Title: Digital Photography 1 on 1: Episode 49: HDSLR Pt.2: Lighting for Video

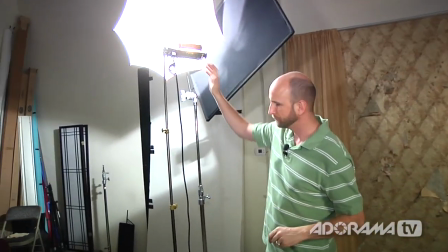16:29 And so what we did was we used this Lowell Toda. I'm going to turn this off so it doesn't blow everything out.
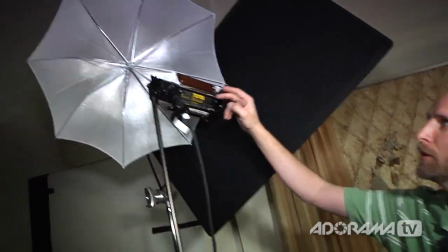16:34 You can see that this Lowell Tota has a silver umbrella.
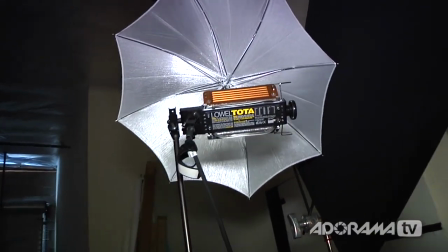16:38 This gives us really nice, soft light and just sort of allows us to fill in the other side of dawn.
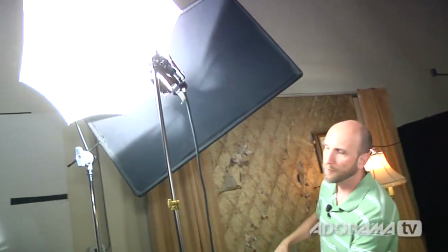16:44 And the other thing, I'm going to turn this back on so you can see this, we had too much light spilling on the background back here.
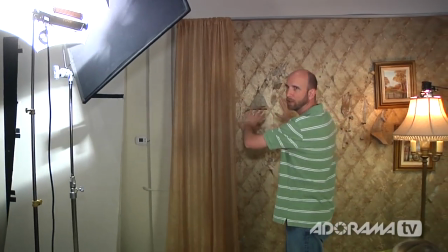16:51 And so what we did to make sure that we didn't have light just falling all over here and ruining the effect of this light that was turned on, we added this flag.
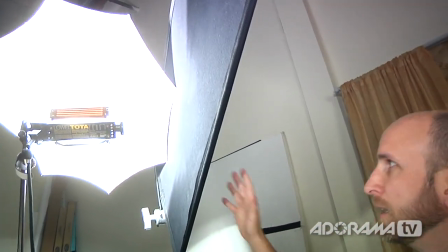16:59 It's just a big piece of black cloth that's meant for high heat, And that blocks that light out to make sure that none of that fell on the background.
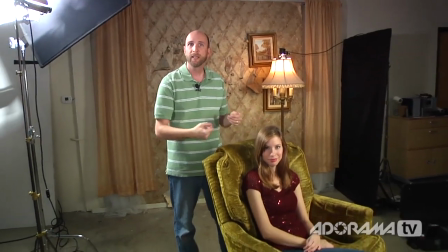17:07 So only the light that we wanted to fall on dawn fell on dawn and everything else was eliminated using this flag.
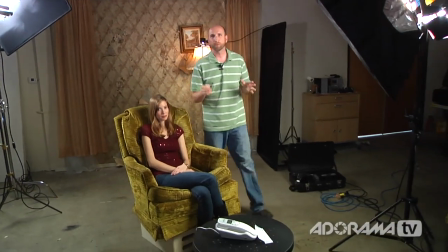17:14 Now once again, remember that all of these lights are really, really hot. They're called hot lights.
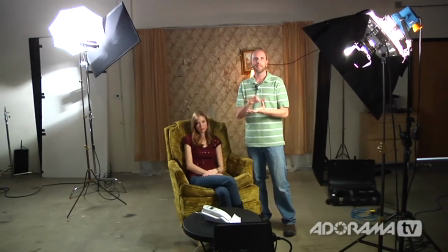17:18 And so to move them or adjust them, you need to wear gloves or something to make sure you don't burn your hands.
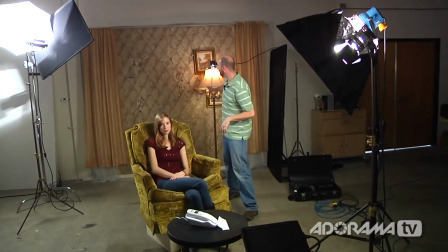17:24 And if you do something crazy like this where you put a light on a fixture,
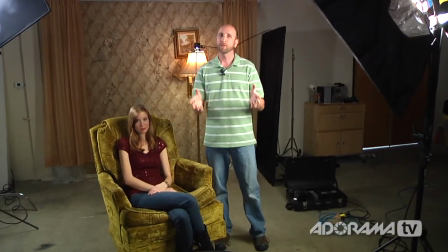17:27 make sure that you're doing it in a safe way. or you could really catch something on fire and cause a lot of damage,
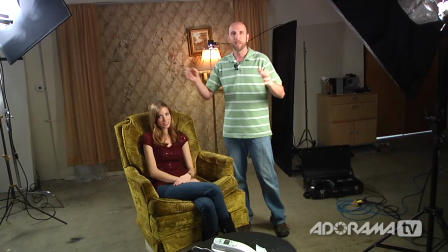17:33 so always make sure you keep safety first. Well, that's how we lit up Dawn in her scene in Mad at My Boyfriend.
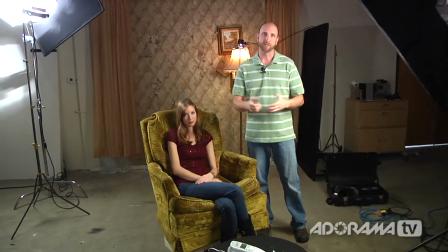17:40 Well, let's go out to the next lighting setup and we'll show you how to do some more lighting tricks. Alright, so this is our lighting setup for a two-person interview.
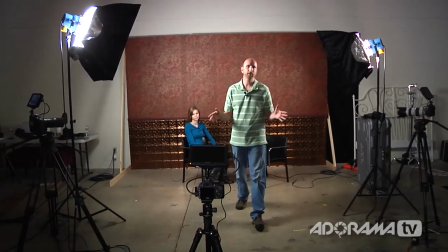17:48 We just finished this interview. Here's Dawn. I was sitting in this chair. Let me walk you through first how the cameras were set up and then I can tell you how the lights were set up in relation to those.
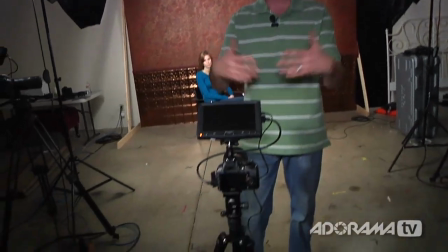17:56 So we have three cameras. This first camera really establishes the scene. So it shows both Don and myself.
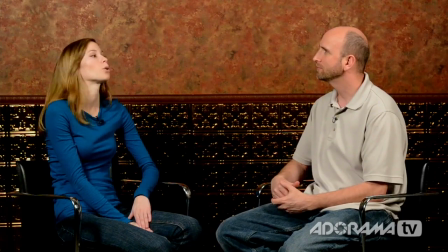18:02 So it shows both of us. So we can cut back and forth between this camera and our two side cameras.
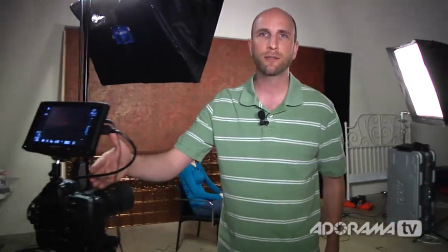18:07 So we're going to go over here and show you this first camera here. This is our Nikon D3S. This is the camera that's pointing directly at my face.
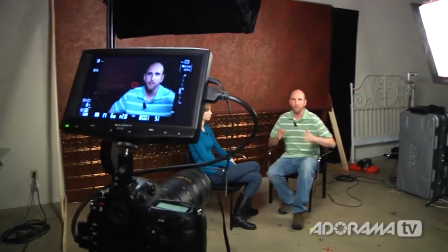18:14 So when I'm sitting here, it's actually showing me. So when I'm talking to Don, it's getting my face.
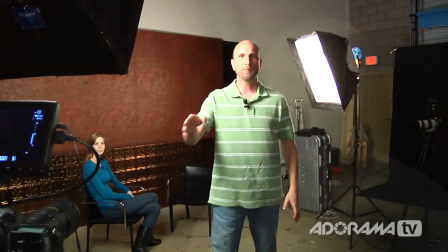18:19 Now, ideally, we would want this camera to be a little bit more to the other side of the light. and the reason for that is it would give me more of a direct frontal light on my face.
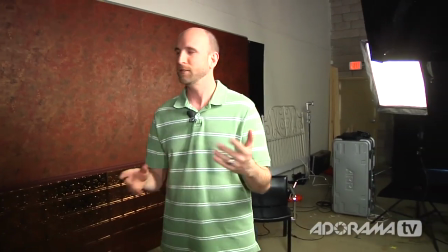18:29 Now, we didn't do that in this situation because, as you can see behind me, the background is really nasty. We didn't want to show that in the video. If we were in more of maybe a conference room or a place that you would normally do an interview, that wouldn't have been a problem. So we had to cheat the light a little bit. Now, on the other side, we did the exact same thing.
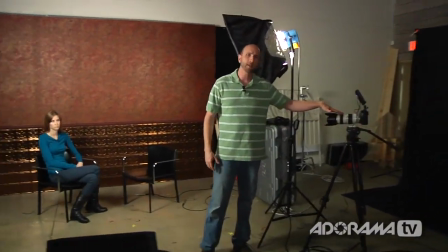18:45 So to make sure that we shot Dawn and we could have her, we have this light over here, I mean this camera over here, and it is doing the same thing as our Nikon did.
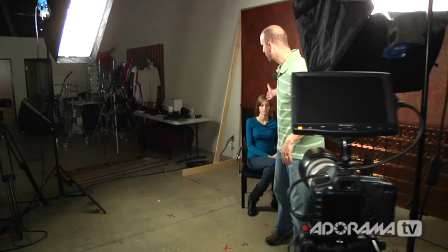18:53 This is a Canon 5D Mark II, and it's shooting Don's face, and we can cut in and out of that for the close-ups on Don.
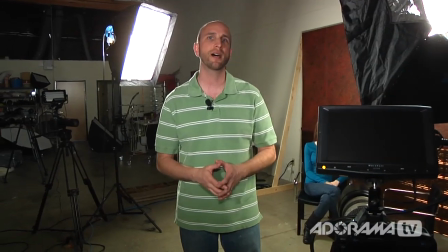19:00 Now, to light this, we kept it as simple as possible. We're using two open-face lights.
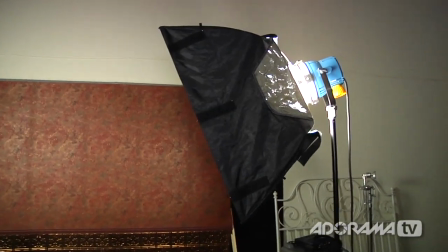19:05 This is an Arri 1000 Arri light. It's an open-face fixture, and on the front of that, we placed this Chimera softbox.
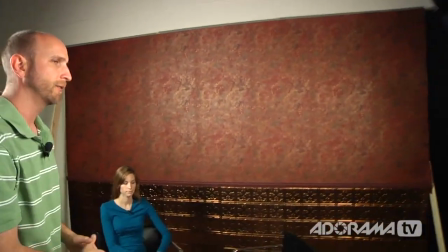19:12 Now, the softbox does two things. It acts as the key light, so it's bringing a light right here on Don's face, and that gives us a nice, even,
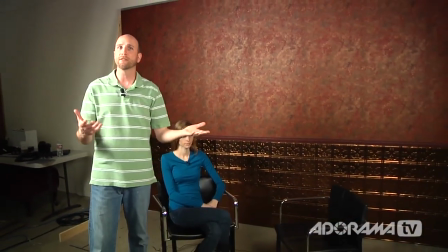19:21 soft light. but when I'm sitting in this other chair it's illuminating the back of me and you can see on the other side we have a light that's exactly the opposite
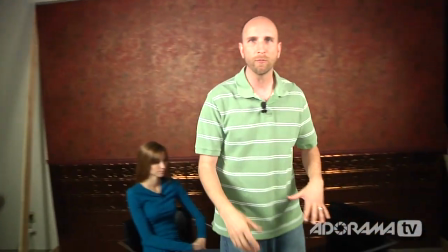19:29 of that and what it's doing is it's bringing light over here to where I normally would be sitting so it's lighting the front of my face but you can clearly
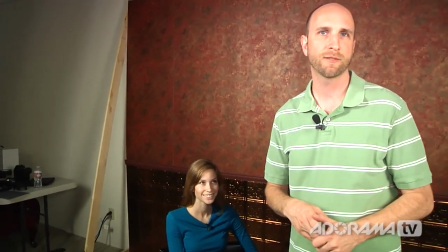19:36 see that it is also lighting the other side of Don's head as well and so that gives us some fill light and it gives us our key light. Now if we were in a bigger situation where we had more room or we needed to light up maybe some background or larger space. We might throw in some airy Fresnel lights or some different Lowell lights to maybe boost the ambient light. And you can start placing lights in different situations to augment things or really give some special effects on maybe a banner or a sign or something that's really important. But this is the best way to shoot a two person interview and keep it really, really simple.
So you're involved in a lot of sorority work.
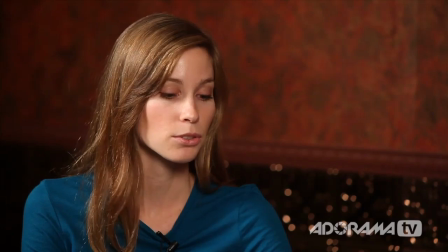20:14 So first of all, where did you go to school? I went to Florida Atlantic University in Boca Raton, Florida.
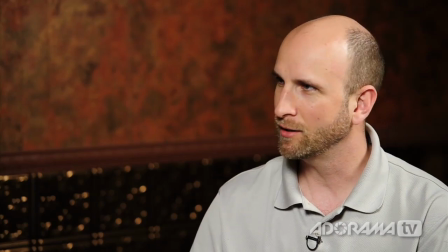20:20 Boca Raton. And you graduated 20 years ago? No, I graduated in 2009.
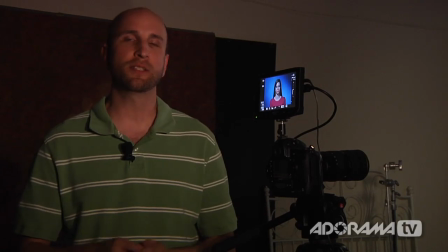20:26 Okay, I want to show you a lighting setup that's used for testimonial videos, meaning videos that you shoot maybe at the end of a conference or a retreat or maybe even at a wedding reception to have people give good tidings to the bride and groom.